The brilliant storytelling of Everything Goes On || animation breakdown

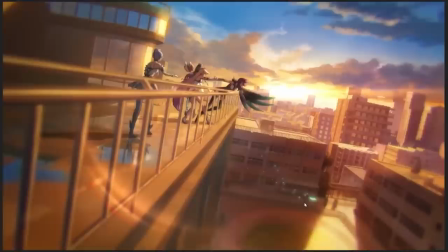2216s
Like, she was about to quite literally going one step closer to the edge and just about to break. Like, that's literally what's happening here.
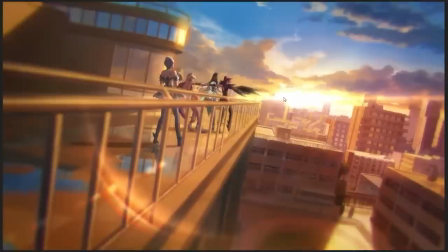2223s
The visual language is literally that her relentless chase of this thing was about to pull her over the edge,
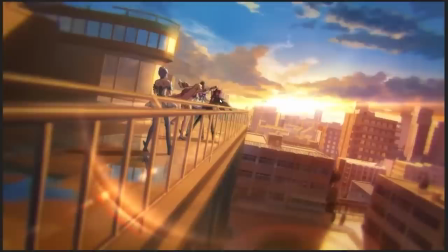2231s
and it is the intervention of Seraphine and her friends that finally pulls her back from it,
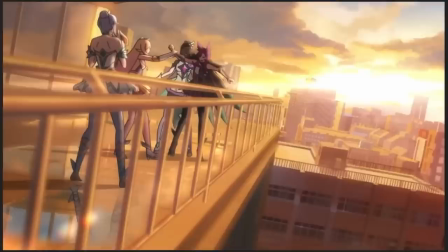2236s
which she's not super happy about. And I really, like, this is a small thing, but this motion right here, like, as Seraphine has pulled her back from the edge, right,
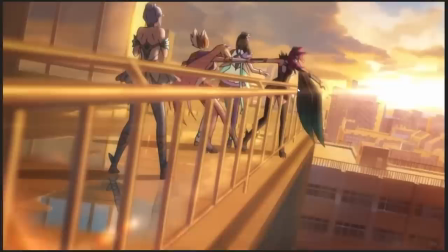2247s
she gets dragged backwards, and you can really see that she's resisting. Seraphine's leaning her entire weight into this, just trying to pull this crazy woman off the ledge of a building.
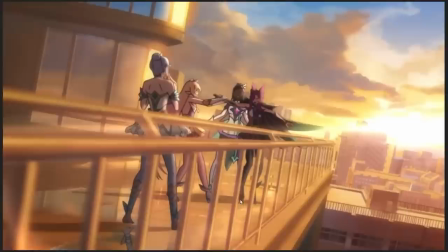2257s
And as Zaya realizes that she's being pulled back from it, you can see she plants her weight and then heaves.
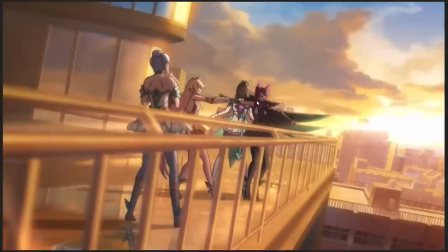2264s
Like, I really like this little motion. Like, this, it's a simple thing, right?
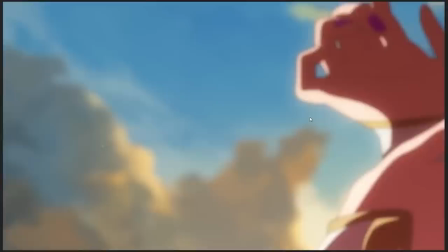2270s
Like, it's not very detailed animation because they're so small on screen, but you get that sense of, like, she's pushing down with her leg and she's like, no, let me go.
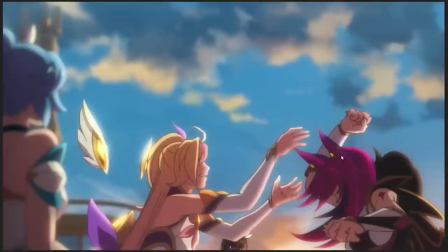2278s
I have to jump off this building because I'm chasing this thing that I'm so fixated on, even though it's going to hurt me.
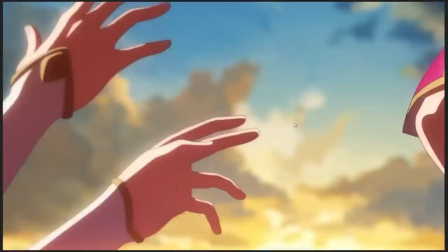2285s
And I really love the acting between the guardians here.
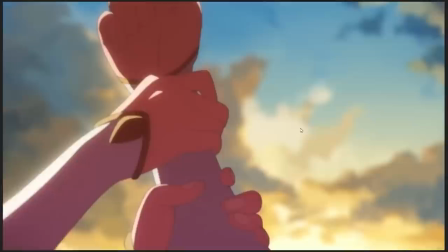2290s
Like again, that wildness, that sort of desperation, that uncoordinated movement from Zaya, where she's just kind of flailing her arms like, go fucking get off me.
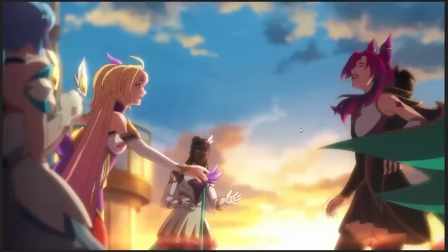2298s
I need to chase this thing.
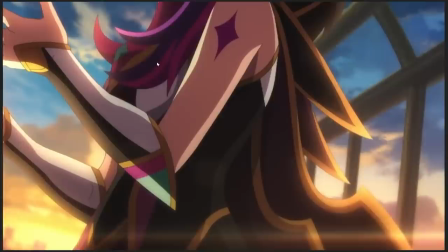2300s
And then, like, as she realizes that it's out of her reach, the way that she collapses into just complete despair.
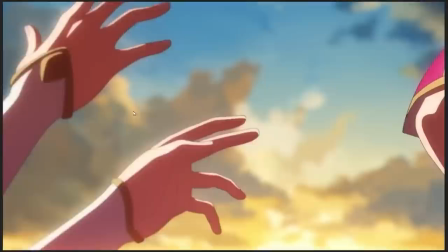2307s
And look at the acting on the other characters. Look at Seraphine, who's like, you can see just in the way that, not just her expression,
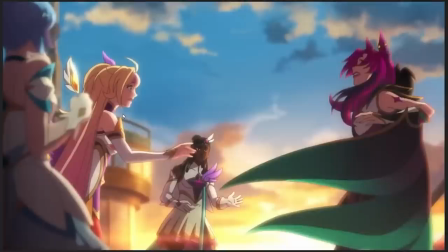2314s
but the way her body language works, like, where she pulls back, and then you can see she looks to Senna for just a second for,
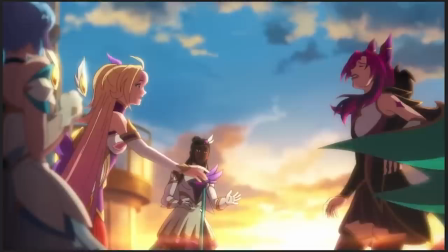2320s
like, what the hell am I supposed to do here? And then she starts to try and reach out again. And you can see the same thing from Senna.
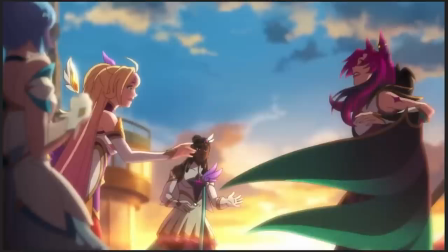2326s
Like, it's a very subtle little bit of movement where, like, as Zaya collapses, you can see that Senna and Seraphine, like, both are sort of, like, they're sort of trying to figure out what to do with their hands, right? Like, they're trying to figure out, like, should I try and touch her? Like, what should I do? How can I help her?
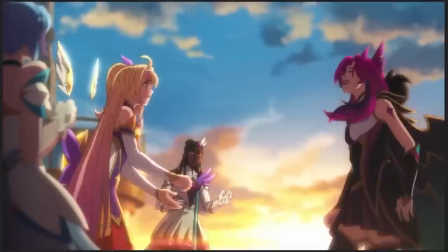2339s
Whereas Orianna, who's sort of the more anxious of them all, is, like, again,
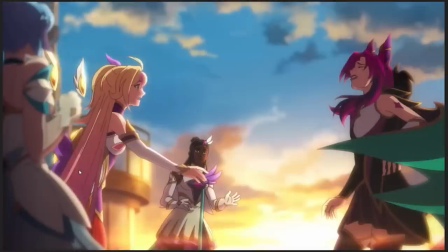2343s
much like Kaisa did previously, bringing her arms up in front of her chest, sort of protectively, because she's scared.
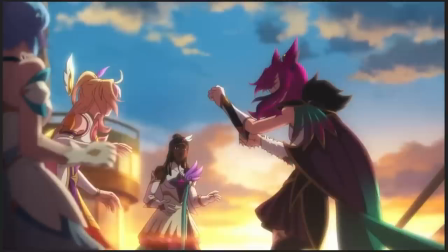2348s
Like, she's worried about what's happening. And it's just really good character acting. Like, it's just really well acted from these characters, like,
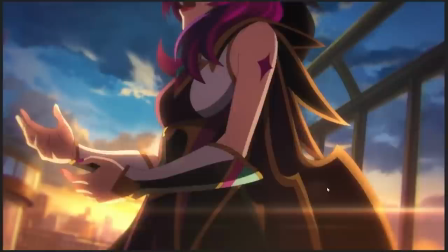2356s
to sort of convey what their mood and what their relationship is and what each of them want in this moment, what they're trying to do.
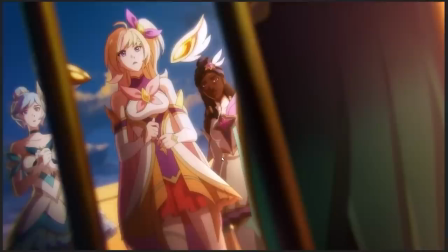2363s
As she then, like, collapses down into just full chest sobbing and despair,
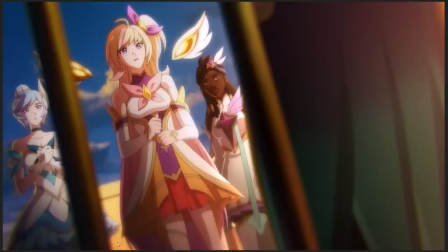2370s
that she can't, like, she can't save the one she loves. Another wonderful little bit of framing.
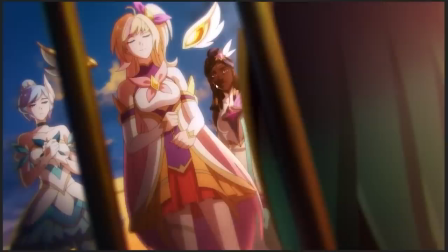2375s
Like, you can see Seraphine being framed between the two bars of like, the school roof, and the same thing with Senna.
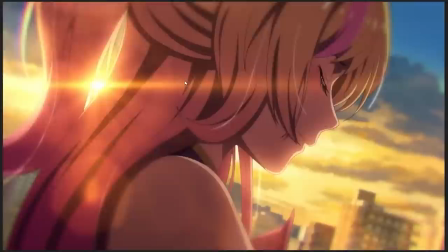2383s
As they, like, slowly begin to approach her. And here's something else, like, again, in terms of the visual storytelling and the economy of storytelling that's happening here.
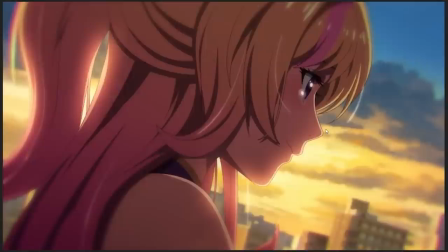2393s
Seraphine touches Saya and empathizes with her grief. Like, you can see that she too feels the pain.
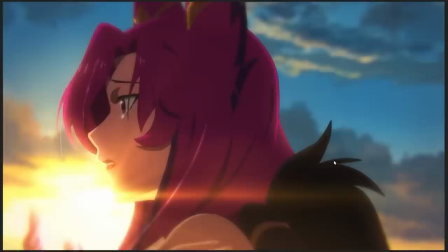2399s
Like, she's crying for Saya. She's empathizing with her. She's like, she's taking on the grief.
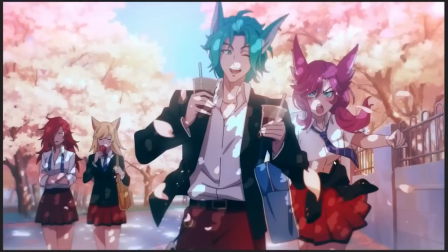2406s
She's trying to be a friend to her. And that embrace, when it happens here.
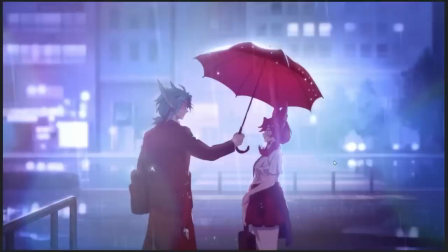2414s
Storytelling, once again. As Seraphine embraces Saya, as she embraces her friend, instead of that negative memory, like, that's what we ended on with Saya,
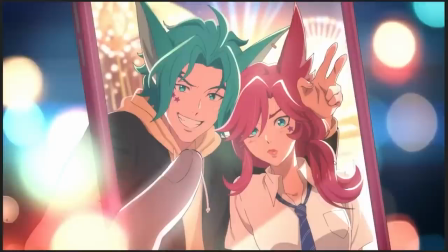2423s
was this negative memory, like, this moment of conflict and loneliness, where her relationship with Rakan had suffered some kind of damage.
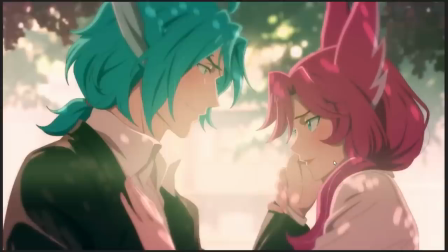2429s
Instead, we get all the best moments, the moments when Rakan reaches out to her, silly moments when she's hanging out with her boyfriend,
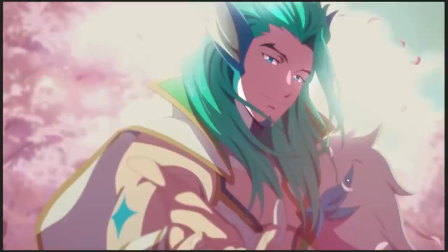2435s
when he's teasing her by stealing her drink, when they have a little intimate moment together, when they're doing hot-ass Star Guardian tango shit or whatever,
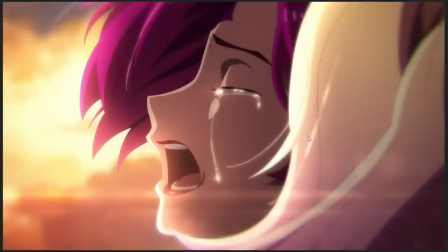2444s
when he's reaching out to her, when he was there for her, all of the good memories come rushing back, right? And that's that moment of empathy and connection from Seraphine, from her friend, helps her reclaim her connection to the good memories, to the beautiful things, to the things that she wants, like the reasons why this relationship is important to her.
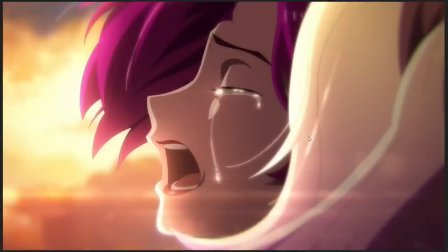2464s
She doesn't need the feather. She doesn't need the trinket. She doesn't need the object. What she needs is the care and attention and love of the people around
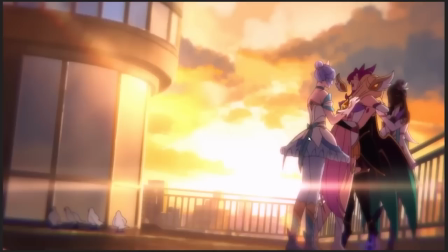2473s
her in order to help her hold on to the things that are actually important to her, in order to bring her,
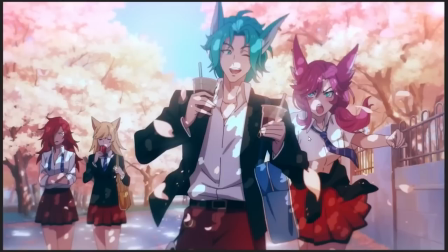2478s
literally pull her back from the abyss. And of course, that kind of empathy hurts.
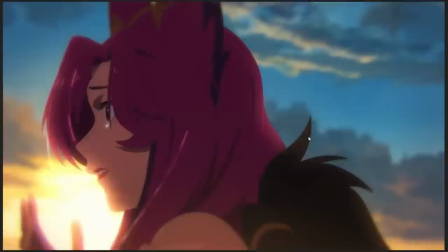2484s
It hurts like a bitch. Like, when you are already hurting, and then someone reaches out to you with empathy and kindness and care,
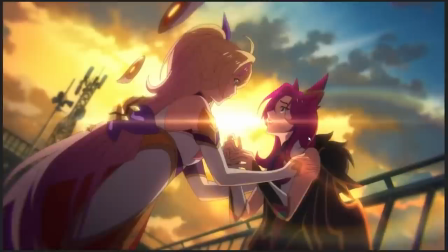2490s
it starts hurting a lot more, like, because all of the stuff that you're holding back just pops right out of you. It's a painful moment, and it's animated so goddamn well.
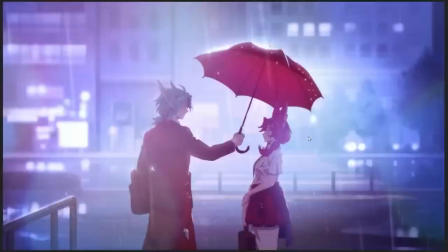2499s
Like, if you have any empathy for this character at this point, like, if you really are empathizing with how she feels,
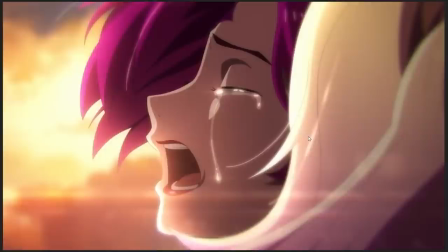2505s
you do kind of feel, like, things, like, welling up a little bit inside of you, because, like, goddamn, like, girl's going through it.
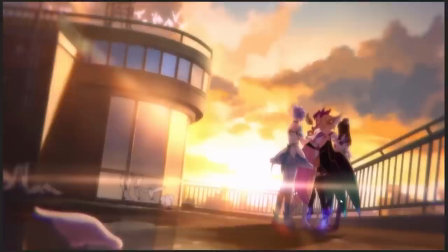2513s
And it's the final little touch, again, just in case you didn't get it. This thing doesn't have time for subtlety. Like, subtlety is not allowed here because we only have 2 minutes to work with and people need to get it. The embrace from Seraphine and from her group of friends is also the thing that transforms
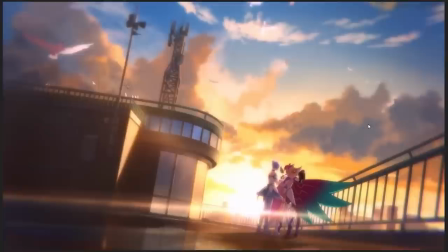2527s
her out of her corrupted Star Guardian form into her purified Star Guardian form.
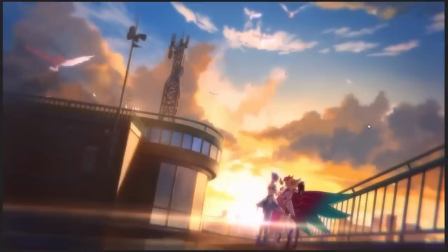2531s
This is the thing that holds her where she is. And of course, if you played the Star Guardian visual novel, one of the cruxes of Zaya's story there is that she realizes that, hang on, the darkness isn't like... and opposite, like, the darkness is in me,
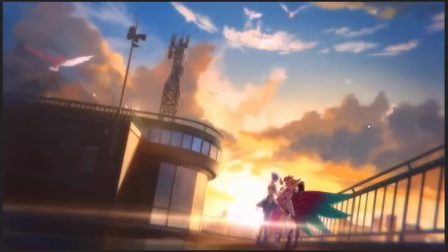2545s
but it's not the only thing that's in me. I can embody both things, and it's like, and that's how she learns how to save Rakan, is by holding both of these things within herself, and that's the thing she uses to pull Rakan back from the same edge.
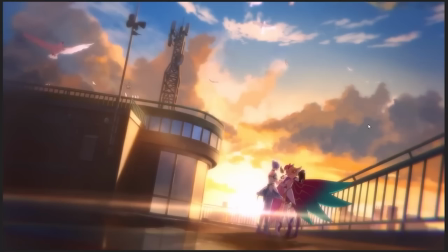2559s
Like, that, no, we don't need to purge all of the darkness out of you, we need to help you learn how to manage the darkness.
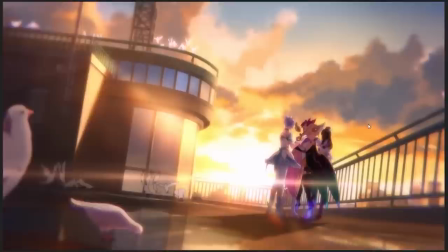2564s
How do you manage the darkness? How do you get control over your own darkest impulses and emotions?
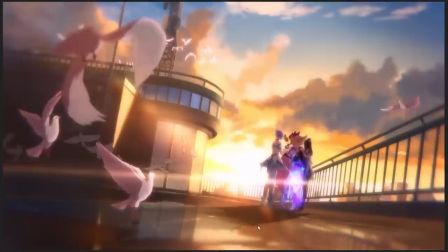2570s
Well, community. Kindness, compassion, caring, loving relationships and friendships, that's what pulls your ass back from the edge.
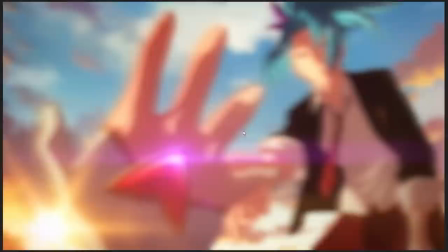2578s
Which, of course, as we cut into Kaisa's POV once again,
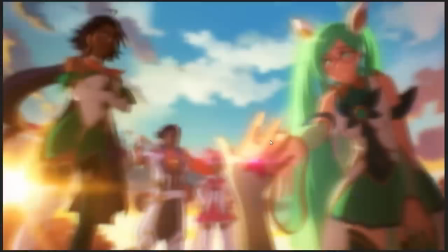2582s
she's reaching out, like, we saw her last, like, bursting out of the darkness and reaching out for the relationship that she wants.
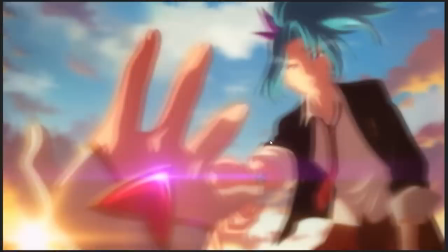2587s
She gets the sense that she's being reached out to by Akali, right? Like, she's waking up in this green grassy field, which incidentally is also where we started.
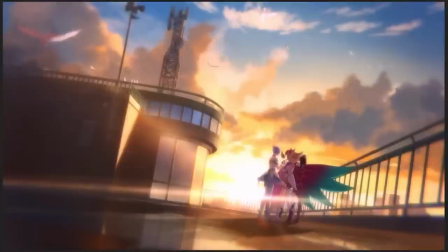2594s
It's like poetry, it rhymes. We start in a green grassy field with people holding hands with one another, and that's where we end as well.
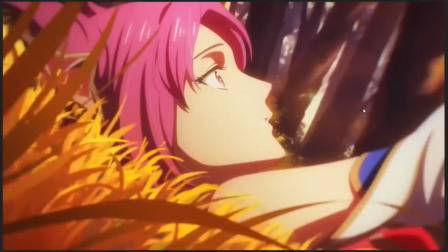2601s
She has the sense that, oh, there she is, there's my friend, there's the thing I've been looking for, except, of course, it's actually Sona and her other friend group who are reaching out to her,
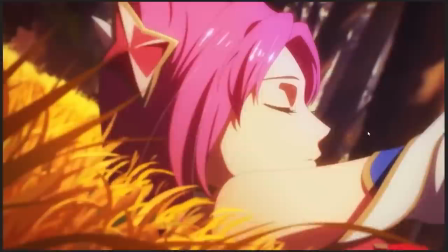2610s
just as the other Star Guardians reach out to Saya. These people reach out to Kaisa, and that is the thing that creates hope
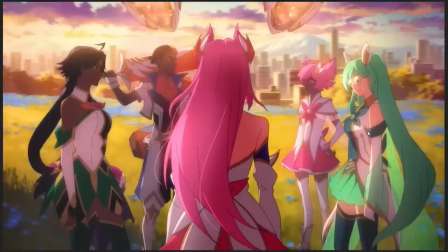2617s
for some kind of future, like hope that they can achieve their goals and get to where they want to get and do the things that they need to do.
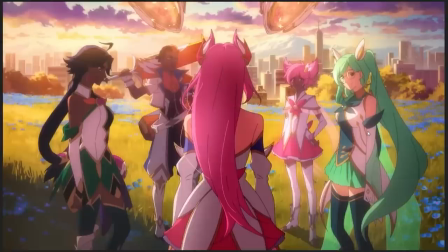2625s
Simple storytelling, but all of this, and it's taken me, I know, 45 minutes at least to talk about this,
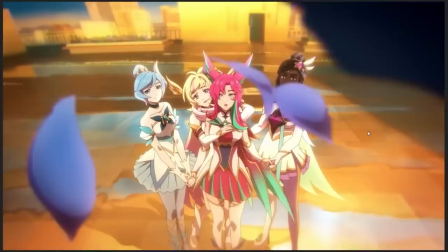2632s
but all of this conveyed in just 2 minutes using only visual language and absolutely no dialogue whatsoever.
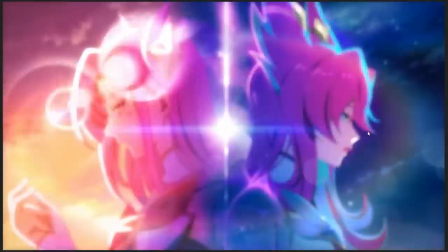2639s
Like, the lyrics of the song do play into it a little bit, like, don't try to make yourself remember, darling,
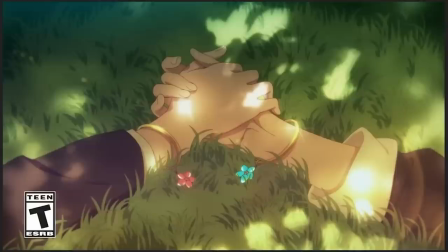2644s
don't look for me, I'm just a story you've been told, and everything will go on after our relationships are over.
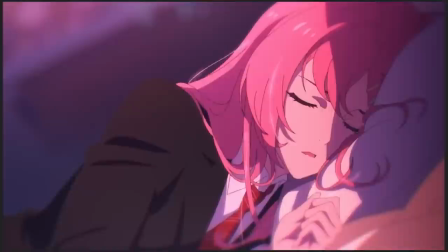2649s
That's sort of in the lyrics of the song, but the animation itself has to carry this entire narrative.
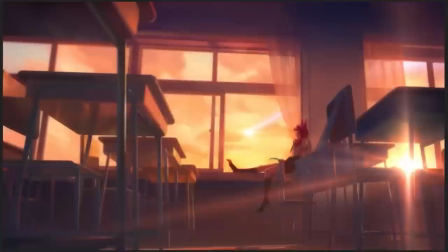2655s
With absolutely no help from dialogue, it has to establish these connections between these characters, why it matters,
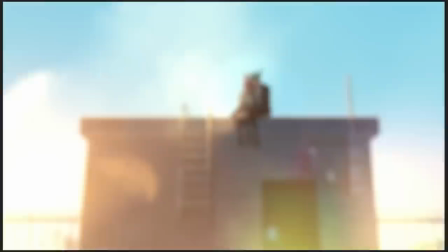2661s
like, what the emotional stakes of the situation are, and it does it genuinely, absolutely brilliantly, because,
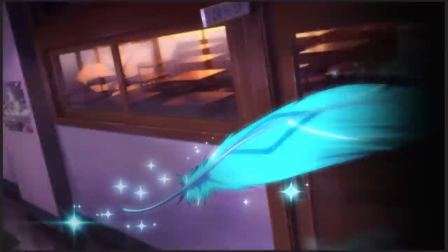2667s
like, Telling one character's story in 2 minutes can sometimes be a challenge.
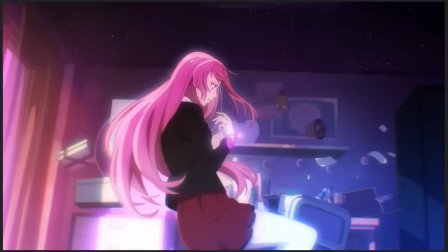2673s
Telling two characters' story in 2 minutes is a much bigger challenge.
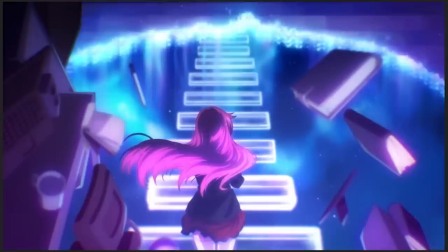2677s
And the way it does it is by establishing that close thematic connection that Zaya's relationship with Rakan and Akali's relationship with Kaisa are,
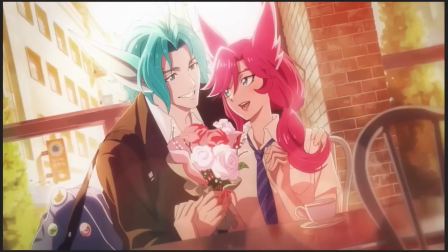2686s
in essence, the same thing. Like, these two people are going through, in essence, the same thing. Like, this fear of a broken relationship that they are desperate to find some kind of way to mend.
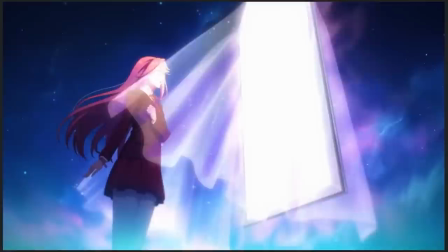2696s
Right?